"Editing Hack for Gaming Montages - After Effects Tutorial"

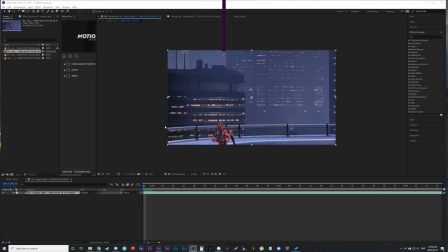0s
Hey guys, in this video I'm going to show you a simple tip to help you when you're recording angles for a montage.
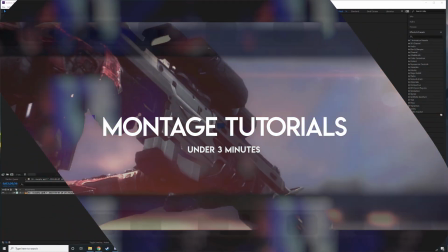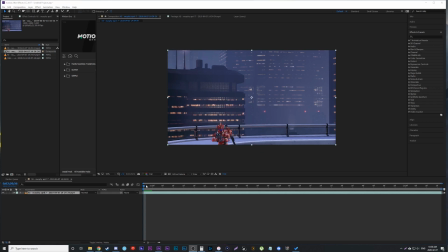12s
Alright, this is a nice and easy tip, but it really helps when you want to like improve the framing and the composition of your shots.
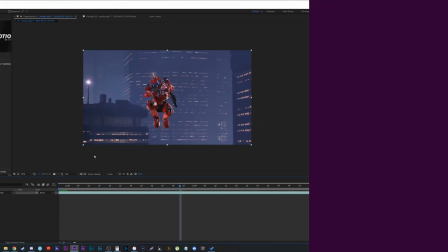18s
The tip is to actually record slightly wider than what you originally want for your composition.
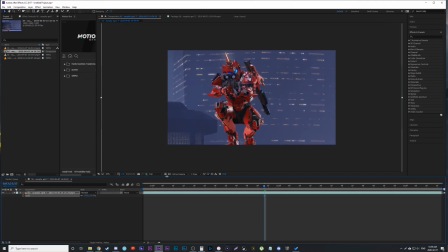24s
So say the shot we're looking for is something like this, where we get like a nice framing, he's up close, but I purposely recorded it wider here. Now, a few reasons is you can actually scale in, change your position and change your rotation to control your composition more once you're already in post-production here.
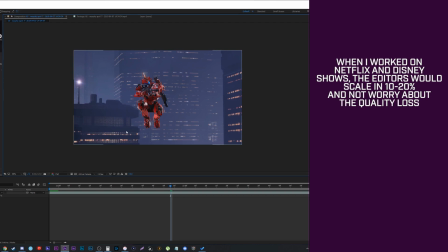40s
And what's nice is when you're uploading to YouTube, the quality is already going to get compressed a bit, so you can not feel bad about scaling in 25% or 35%. And in this case with Halo 5, all the gameplay is recorded on the Xbox DVR, which for some reason only does 720p because it's terrible.
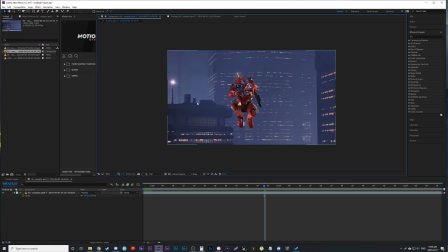57s
The footage I've recorded is all 1080p, so I know I can scale into 150 before I even lose quality because my sequence is 720p because that's what the footage is, or sorry, the gameplay.
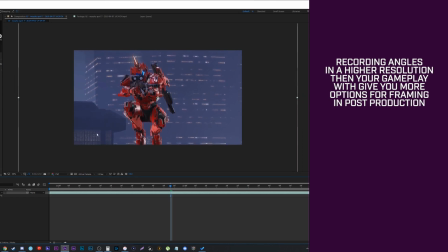68s
So I could even scale in up to say like 160 and it would still look fine in 720p here.
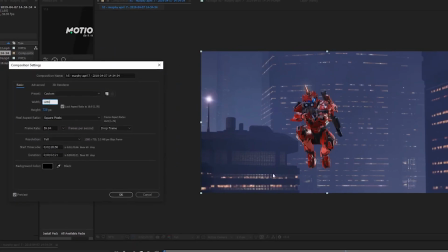75s
An example here is this composition is already at 1080p because that's what the footage is, but because I know my gameplay is at 720p, I could do that and you can see how much scaling you get in that's lossless.
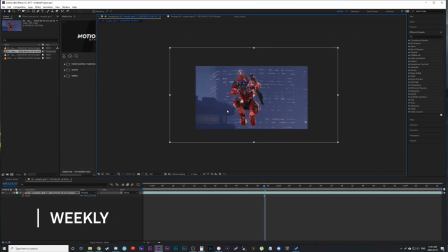86s
There's no quality lost. So I'd bring it into the actual composition that I'm gonna have, which is, you know, the 720p, because that's sadly what the footage was for Halo 5 there. And I have this much room to play with. So originally that's what the footage looks like, and it's at 70%.
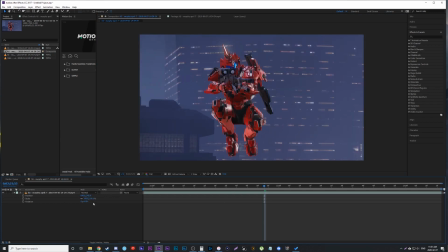99s
So I know I can go up to 100 and it doesn't lose any quality. So you can see this is, I can now frame and shape my shot. So watching the shot, he jumps up into the frame I want. In this shot, I would only use him jumping up, him getting ready, and then obviously you'd cut to him sniping or getting sniped or whatever is happening in the shot.
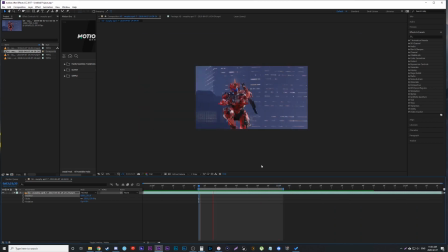117s
You can see just by playing with the scale alone, the shot's more of what I want, right?
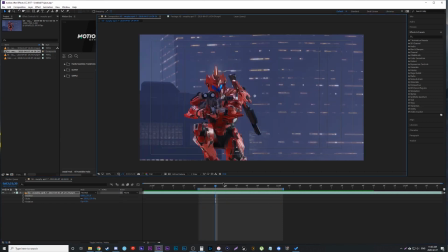122s
Like it's already closer to where I want it. Now, if I was following the rule of thirds, maybe you don't want him right in the center, but you want him a little more on the side, and you have, say, black bars at the top or bottom, you control his position a little more, and you get a shot like this. So that's already a big difference from the kind of far back shot you had.
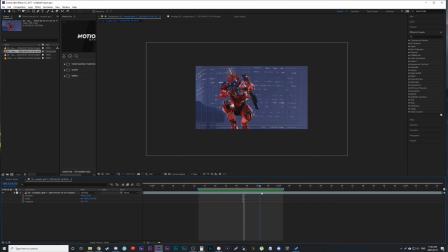142s
But because I filmed far back, it gave me the control and the options to do something like this and letting me play with it. And you could obviously rotate it and do whatever you want there.
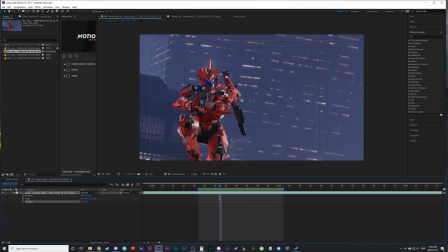150s
Just getting a more dynamic shot because I have more control over the composition and I can line it up the way I want. So simple tip, but hopefully helps you guys out. All right, guys, thanks for watching. Hopefully you learned something new. Subscribe to the channel if you want to learn more filmmaking techniques and how you can utilize them in your video game montages.